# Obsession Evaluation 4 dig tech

We used Final Cut Pro for the main product. It enabled us to make major adjustments to our footage. In some of the clips, the lighting was too dark and wasn't very clear on what was happening.
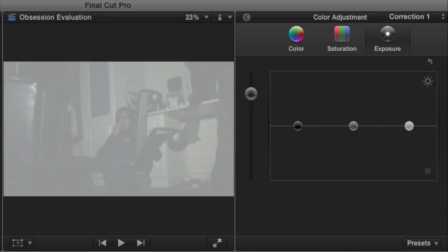In this case, we used Final Cut Pro to alter the brightness and exposure to make the clips more visible. We did this by using the colour grading tool, then exposure.
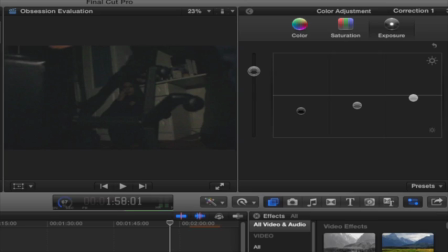To prevent the clips from being white, we also had to alter the contrast to maintain a shadowy effect.
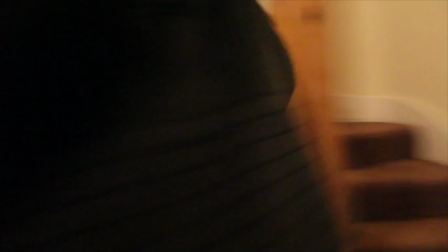In scenes where we used natural lighting we faced a problem as the clips came out with a yellowy-orange-ish tone.
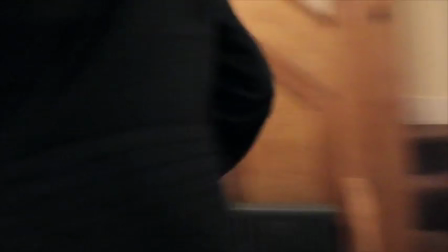Therefore we changed the saturation to fade the brightness off the colours. We also used Final Cut Pro to change scenes into slow motion.
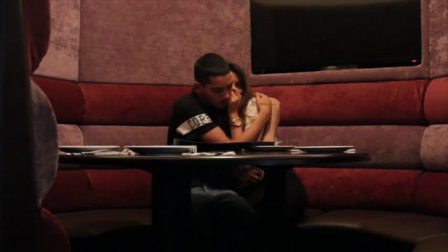We used this for the beginning clips as it was more effective. The purpose of this was to create a happy romantic atmosphere.
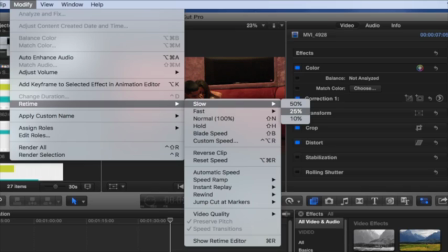We accomplished this by clicking on modify located on the top of the screen and then we clicked re-time and changed it to slow. We then altered the speed so it was how we wanted it.
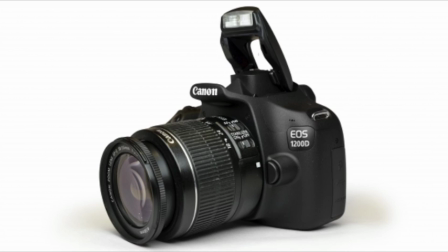When constructing our main product we faced problems with the camera we was using, the Canon 1200D.
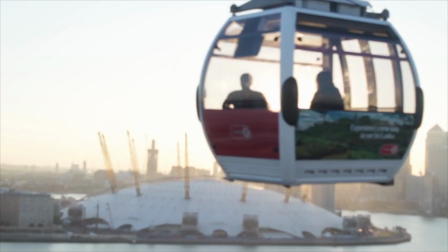When it came to handling the lighting when filming many shots were appearing too bright, for example the shots of London Cityland and Sunset.
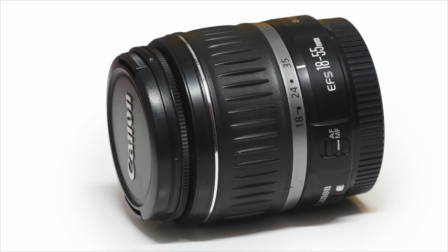The lens of the camera was too sensitive and was capturing the scenes lighter than we expected.
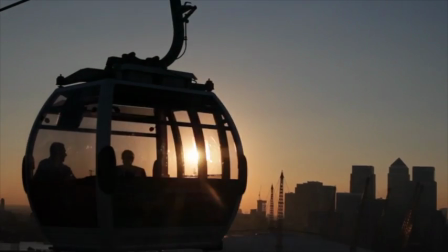In this case, we changed the ISO,
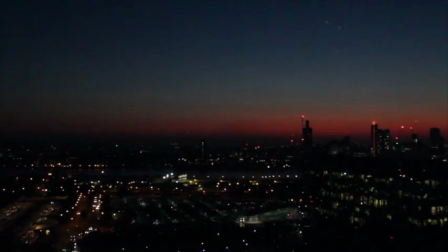which successfully prevented shots from being luminous and minimalising the amount of sunlight the camera was picking up.
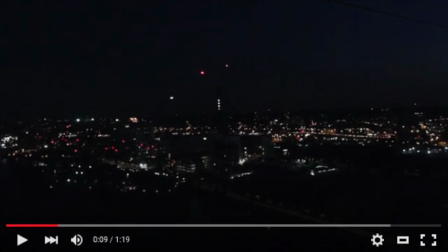ISO was important when filming as it created different tones.
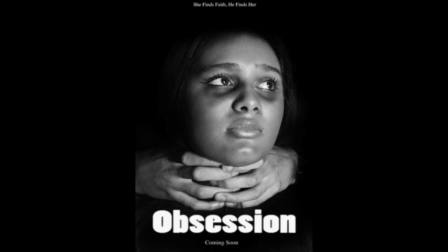We also used Photoshop for our magazine cover and poster as it allowed us to make our original photos more effective.
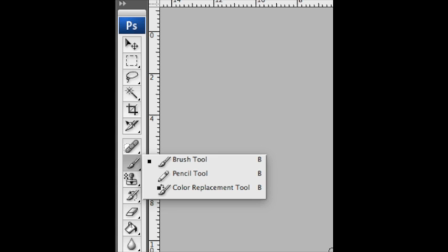We used the paint tool to add bruises into the protagonist to represent our genre.
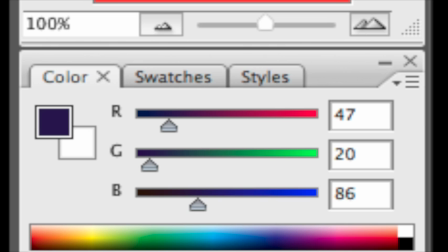We used purple with a low opacity so it was faint and realistic.
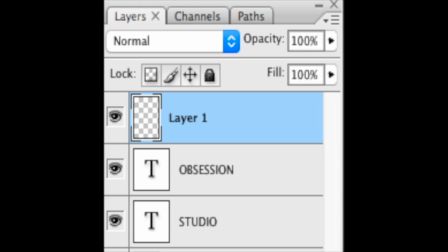We completed this on a new layer so if any mistakes were made the original photo would remain intact.
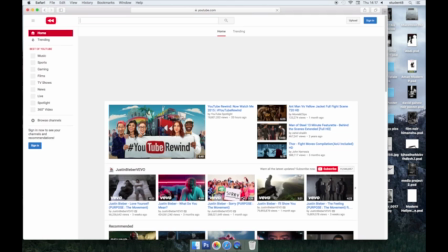When using Photoshop to edit we faced issues as we didn't know how to use Photoshop very well.
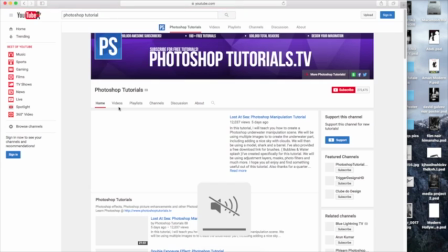This meant that we had to use YouTube to watch tutorials on how to use the basic skills which allowed us to edit our magazine and poster. poster,
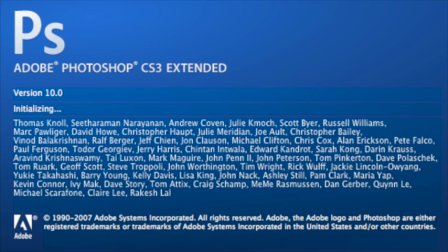we decided that it would be best for us to use Photoshop for our magazine and poster as we found it would be easier for us to
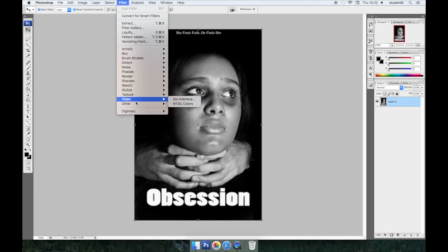edit as we was able to add filters, effects and titles onto our product.
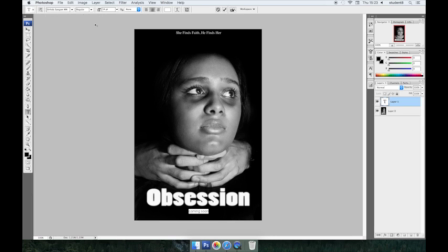We felt that this would provide a more realistic outcome rather than using other programs such as paint.
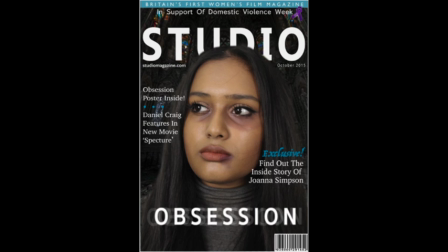Photoshop allowed us to crop around images and add our chosen background by creating more layers so we could alter the positioning of different images and text we added.
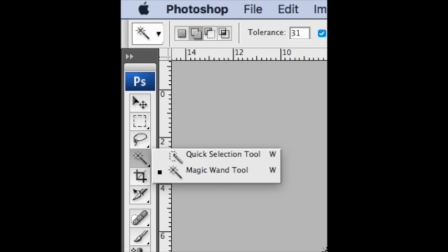We cropped around the image of the protagonist by using the magic tool.
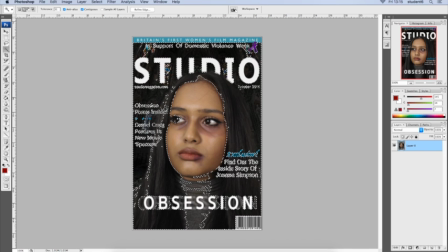This highlighted the outline of the picture we wanted to use automatically, which made it more efficient, accurate and faster.
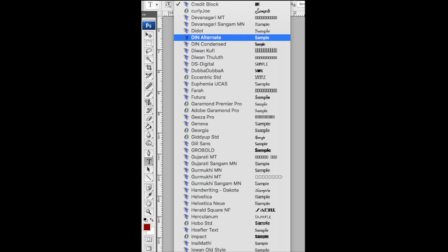Due to the wide range of fonts that Photoshop provided,
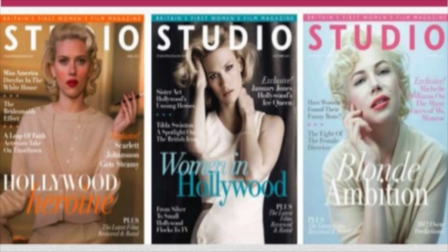we were able to successfully create the magazine inspired by our desirable studio magazine.
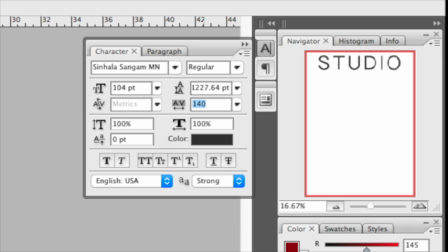The tools such as stretching out the font and making it more spaced out was useful for a more achievable look.